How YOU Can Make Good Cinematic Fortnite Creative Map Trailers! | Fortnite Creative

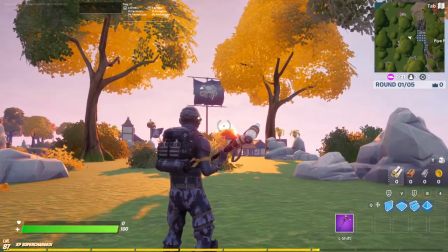[4:03]
Now, not much of a story going on here, but again, this is really just to show you how you can frame certain scenes in your trailer.
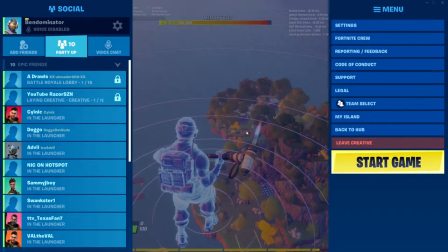[4:11]
And now you're going to want to go back to the lobby. You're going to want to leave creative and you're going to want to open up your replay.
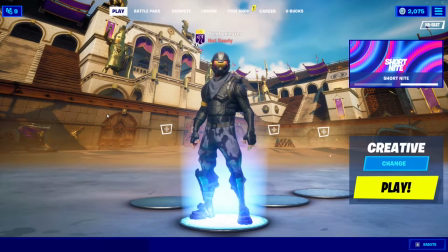[4:18]
Oh, also one last thing, before you go into replay mode, you want to make sure that you are recording your Fortnite screen. This way you can actually record the clips that you're getting. If you're playing on PC, you can download a software called OBS completely for free.
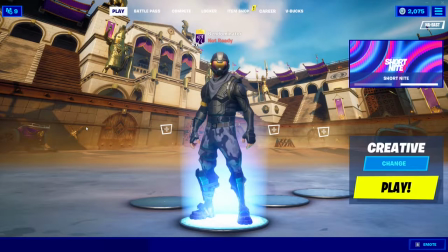[4:33]
Very good recording software. And then also, if you are on console, you would probably need to get a capture card. I know that on PS5 and stuff like that, there's built-in recording softwares on there, but I believe that for last-gen consoles like the Xbox One and the PS4, you're going to need a capture card.
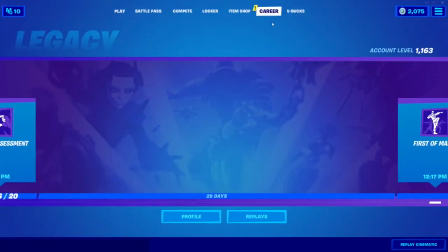[4:52]
All right, so you're going to want to go to your replays folder, which is, of course, career and then replays right here,
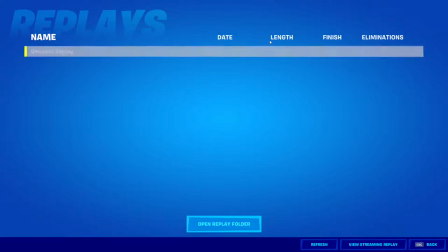[4:58]
and it's usually going to be the top of the list because it's going to be the most recent replay,
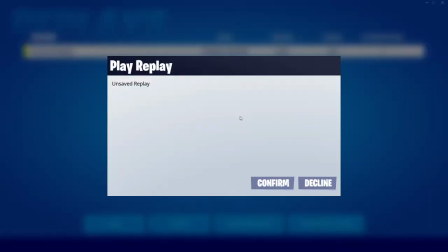[5:03]
and you're going to go ahead and play the replay.
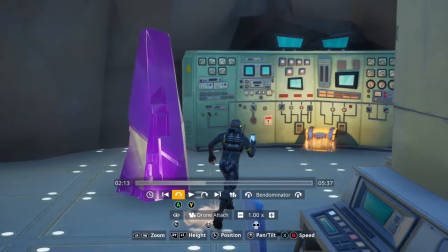[5:05]
All right, so now we are in the replay, and I actually do really recommend using a controller,
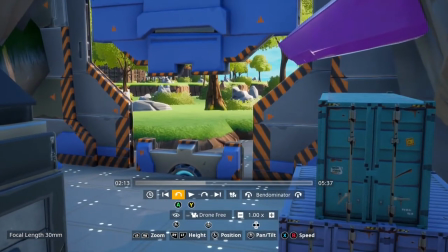[5:13]
because if you use a keyboard and mouse, your shots are not going to be as smooth. You're not going to be able to move the camera around as smoothly with a controller.
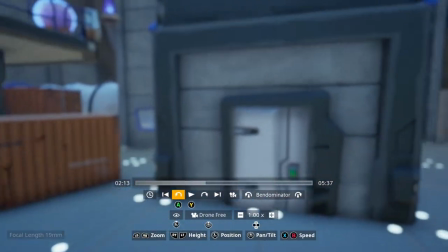[5:20]
So you want to use a controller if you have the option to.
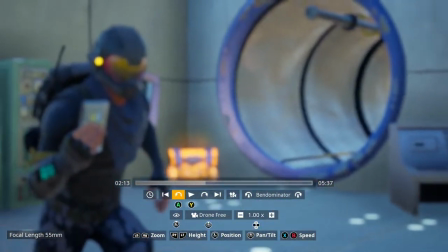[5:24]
If not, keyboard and mouse works fine, but if you really do want to improve your trailers a lot and you play on PC, I would definitely recommend investing in a controller of some kind.
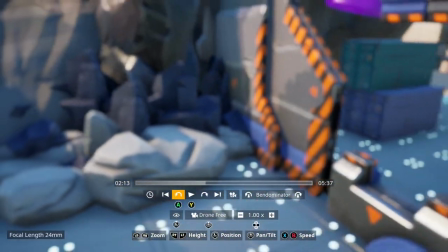[5:33]
So what you're going to want to do for your trailer is you're going to want to make sure you get some interesting shots.
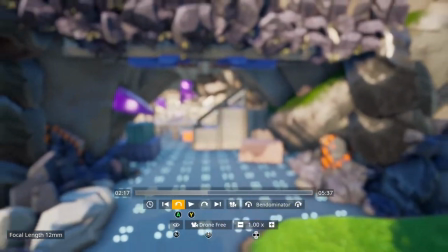[5:39]
So say I start the trailer with a bit of an establishing shot here.
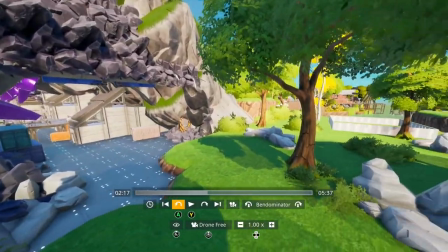[5:43]
You're going to want to make sure when the trailer starts, people know where it's taking place.
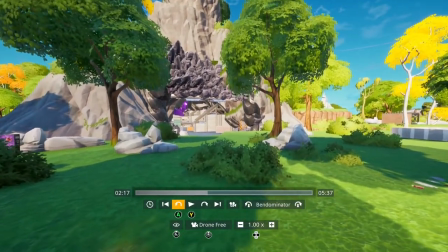[5:48]
So if I was going to do a trailer, since this trailer seems to be taking place, but mainly a pipe place, you want to get a nice establishing shot for your trailer.
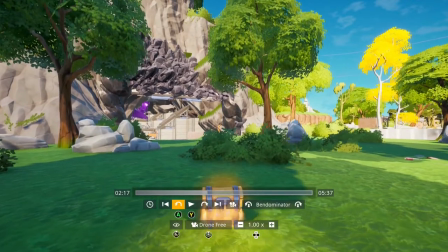[5:57]
Okay, so you're going to want to get like a nice establishing shot like this. You can even say start focusing on the chest.
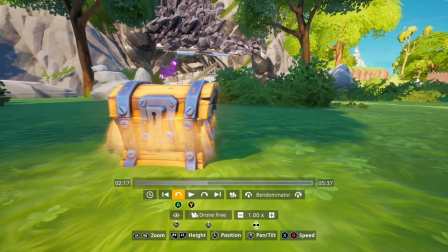[6:03]
And you notice how I'm kind of making it a little off to the side. Now, this is known as the rule of thirds.
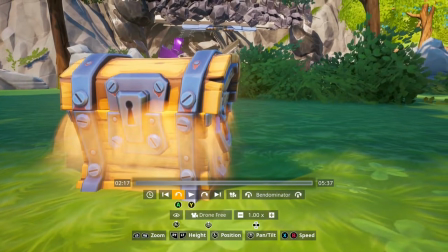[6:08]
You're going to want to make your shots. This really makes your shots a lot more interesting. Instead of having a shot just like this, this is kind of a boring shot.
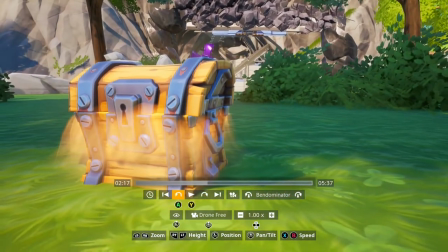[6:16]
It's just straight in the middle. You're going to want to get an interesting shot like this. It makes it a bit more interesting.
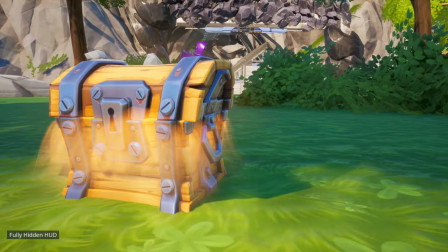[6:22]
And then we can kind of focus on the chest. Make sure your HUD is fully hidden and wait for the fully hidden HUD thing to go away.
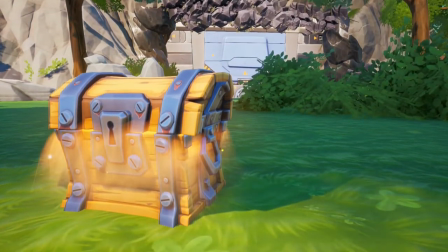[6:29]
Start your recording, and then you can kind of lower your speed and then slowly rise up
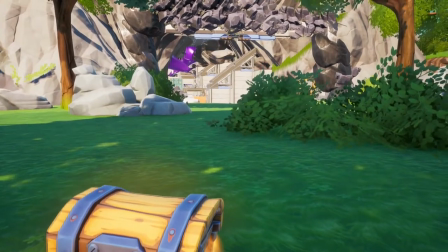[6:38]
while also tilting the control stick to get a pretty interesting establishing shot.
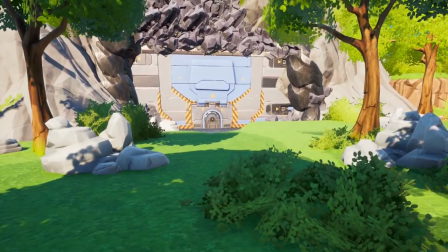[6:44]
So yeah, just doing little camera movements like this, making sure that the camera's not always still at all times, can really help make your trailer more interesting.
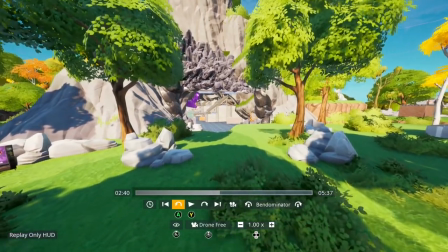[6:54]
So now let's go ahead and go into the kind of meat of the trailer, which is going to be the logger.
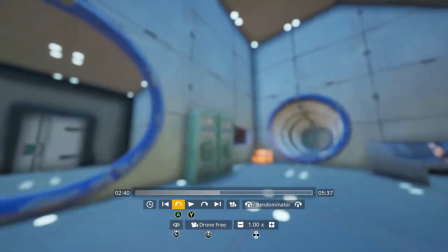[7:02]
Now you notice I have a lot of props around here, which is kind of making it a bit blurry. That can be a little bit annoying.
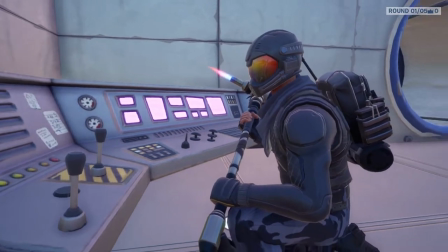[7:07]
Now we see here that we made the logger sit down here and talk. This is probably one of the most important things you'll see me do in my trailers a lot.
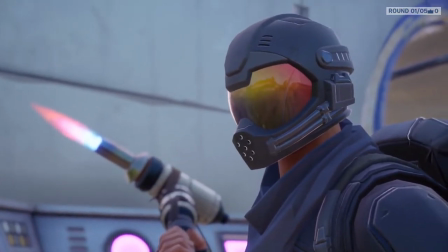[7:15]
You want to get a really nice zoomed focus shot of the person speaking. It does make this look super cinematic.
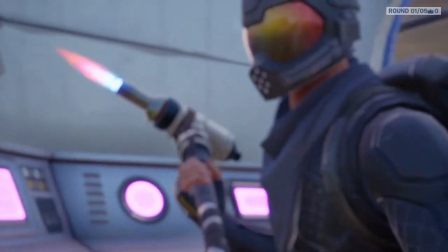[7:22]
And especially if you kind of make your settings higher, it is going to improve drastically how it looks.
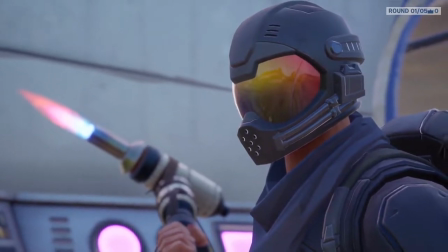[7:30]
But you can get a really good shot like this. Again, notice how the character is kind of off to the side a bit.
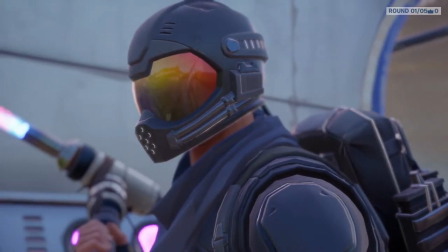[7:36]
The shot would be really boring if it was like this. You don't want a shot like this. This is a bad shot.
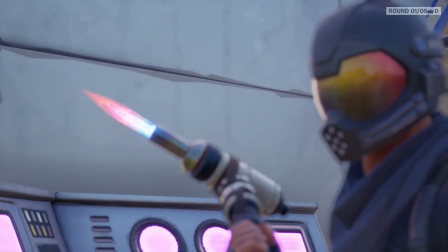[7:40]
This is a boring shot. You want something like this. It's a bit off to the side. It makes the shot more interesting.
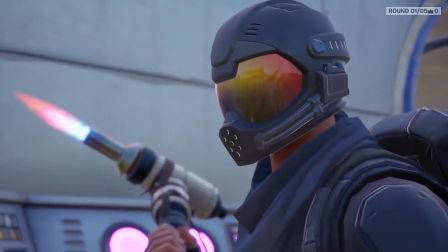[7:46]
Again, people in movies use this all the time. It's called the rule of thirds. It's very helpful, and it's just a long-lasting thing that just makes shots look better.
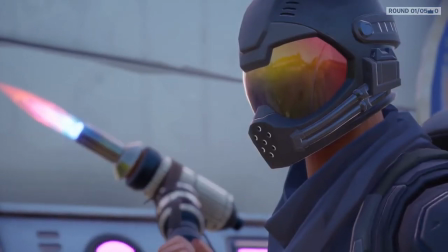[7:55]
You're going to want to align so the focus is good. Sometimes the focus can get a little wacky.
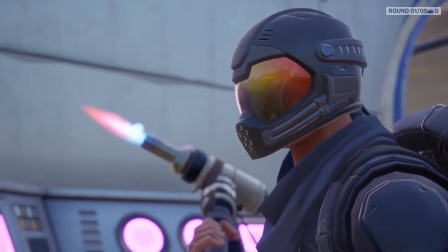[8:00]
And then you're just going to press play. But you don't want to keep this shot the whole time. You can make sure that you get this shot long enough for what you want it to be.
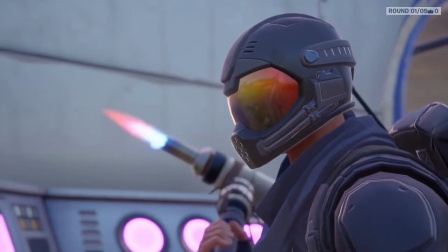[8:08]
If you already have a script written for the character's dialogue, you'll know how long you want these shots to be, and I do recommend writing a script for dialogue if you're doing it.
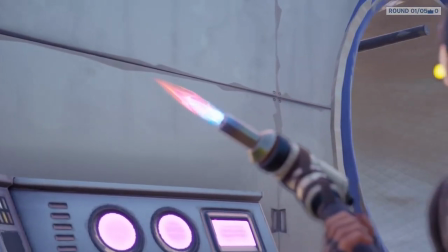[8:16]
But yeah, let's say he was talking there. And then we're going to move the camera a bit.
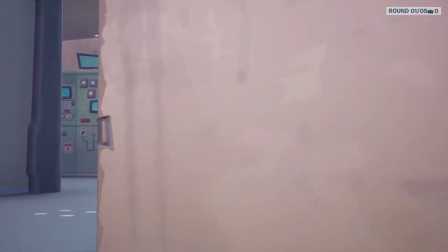[8:21]
And we're going to get another shot, because you do not want the same shot the whole time.
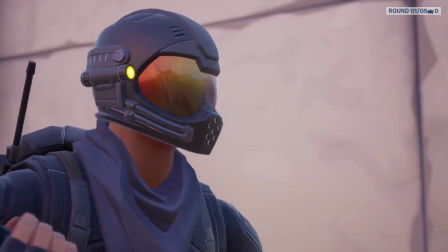[8:26]
This is a pretty similar shot, but you can see we moved to the other side. And this is going to be really good for making the trailer feel a lot more interesting.
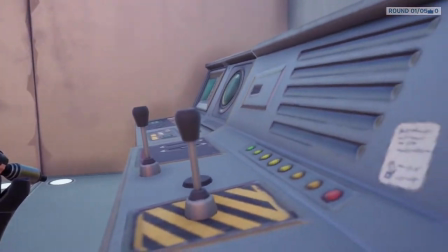[8:36]
And especially if you want to know what the logger is doing, you want to make sure,
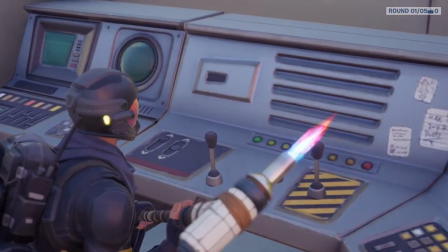[8:40]
or whatever character you're using, you want to make sure you also get at least one shot just showing,
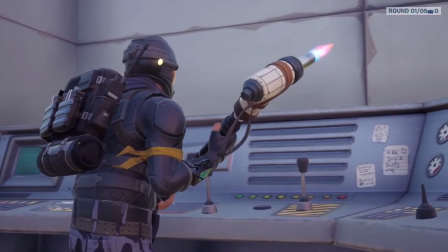[8:45]
like, a wider shot showing exactly what they're working with here.
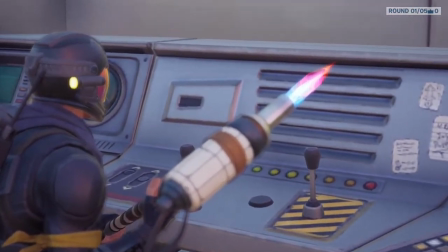[8:50]
So this gives more of a shot of the table in front of them.
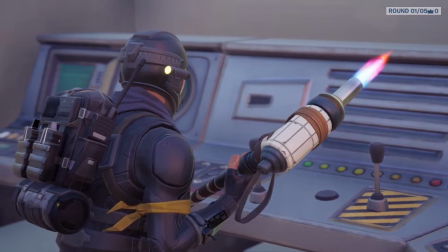[8:54]
And now you can kind of see that the logger is doing a bit of, doing like a recording, doing a log.
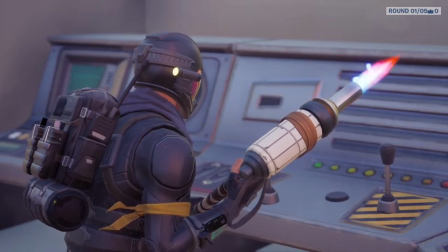[9:00]
And making different shots, even during, especially during dialogue scenes, does really help make your trailer a lot more interesting.
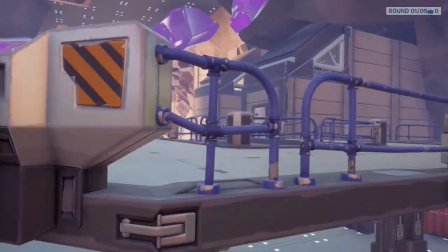[9:06]
When you're having a character move from one place to another, you want to make sure that the camera catches a lot of it.
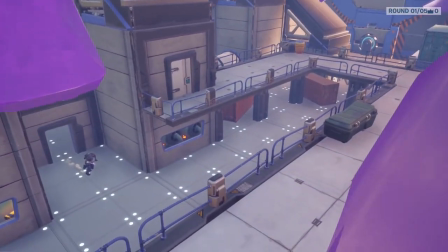[9:13]
We can even get a big establishing shot of Pipe Place, like this.
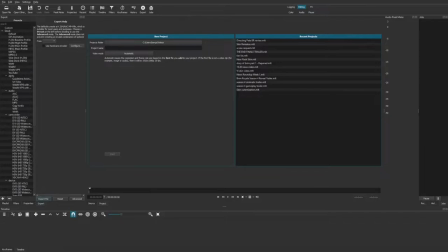[9:21]
Okay, so now I'm in my editing software. This editing software in particular is called Shotcut, but you can, the tips that I'm going to be showing you don't really apply to a specific editor. I'm not really going to be showing you exactly like how the editor works. I'm just going to be showing you how you can edit clips together to make the trailer look good, just a lot of tips and tricks.
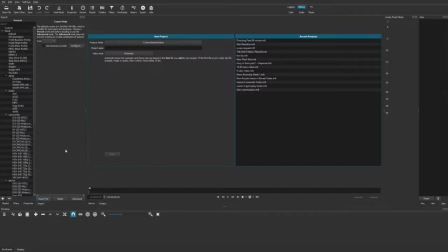[9:40]
So any editor will really work, but I'm using Shotcut as an example. Again, it is free, and I do highly recommend it if you want a good free editing software. Alright, so what you're going to want to do is you're going to want to open up your file for your video that you recorded, hopefully.
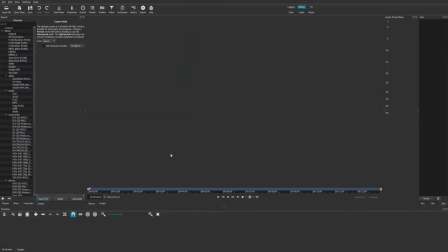[9:57]
and you're just wanting to drag it into the editor here. And then this is what we got.
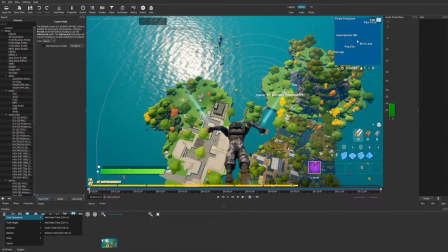[10:04]
And then for me, I'm just going to drag and drop it into here, into the timeline. And I'm going to go ahead and mute the audio on my end because this does have all, this just has me talking throughout the whole thing.
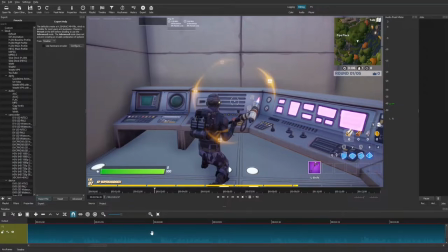[10:16]
But I do recommend you keep the audio on. So the first thing we're going to want to do is we're going to find the establishing shot that we took.
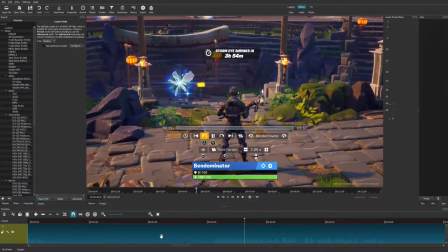[10:24]
And I do believe that it was a lot later in the video. I'm actually going to go to the source.
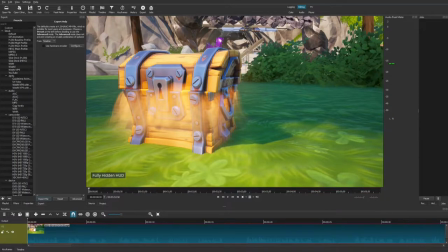[10:30]
All right, so I found the clip and I'm going to put it in here. And see that little, like the fully hidden HUD thing there?
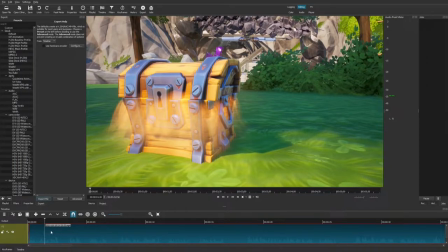[10:38]
I want to make sure that you don't see that in the trailer. So I'm going to cut that out as well.
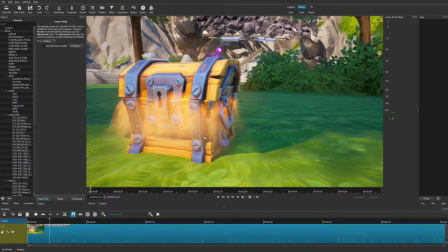[10:44]
And then you can see this is how the trailer starts.
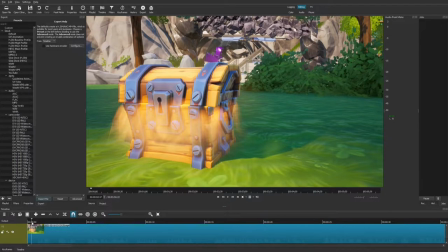[10:48]
Now, if you're using Shotcut, then I'm going to show you guys some tips for Shotcut.
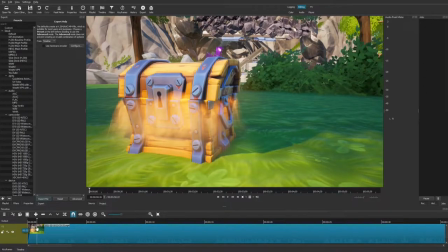[10:54]
If you drag here, this is how you can get it to fade in. I do recommend having your trailer start with a fade in, whether it be a long fade in or a short one.
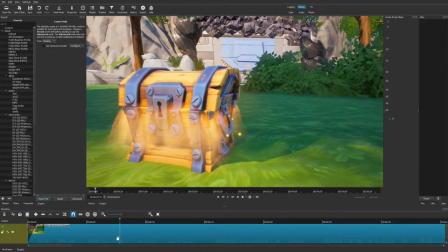[11:04]
As you can see, I was kind of testing out the camera here, so I'm going to wait for the shot to actually start, which is about here. And I'm going to move this here.
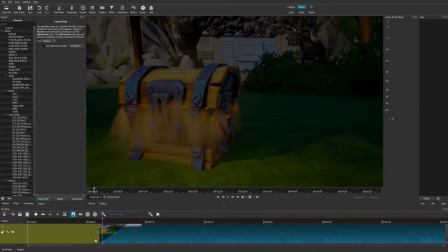[11:11]
And I'm going to increase the fade in because it makes it more dramatic when you do that.
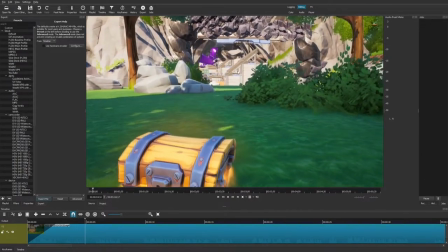[11:17]
So you can have the trailer kind of fade in like this, give an establishing shot of the area,
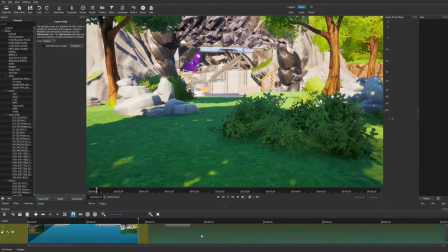[11:25]
and then cut it off. Make sure you don't want to make it too long unless you really want to build suspense.
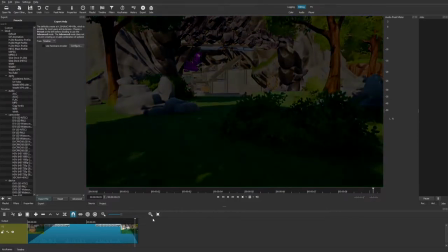[11:31]
And then you can even make it fade out again. I don't think I'm going to fade it out though.
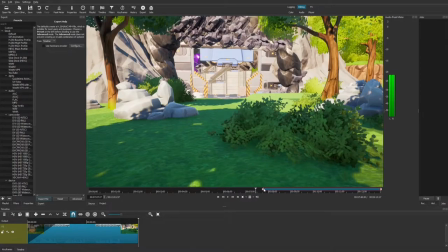[11:38]
And then you're going to find the clip that you took of your character speaking or whatever action your character was doing.
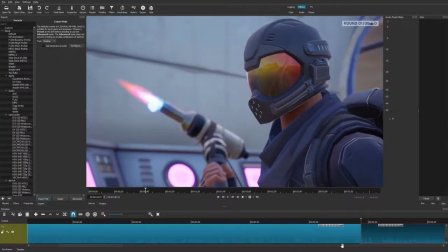[11:46]
There we go. Cut all the rest of that out because we don't need it.
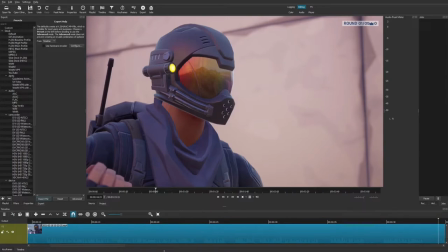[11:52]
And then here you go. You got the next scene.
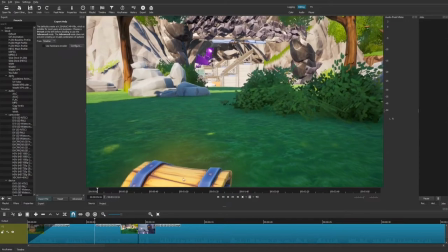[11:57]
So you got the opening establishing shot, which cuts to the interior shot with the logger.
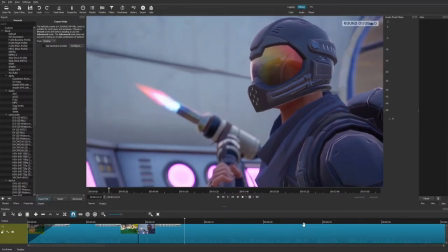[12:06]
And he's talking. And now I'm going to overlay it with a random log.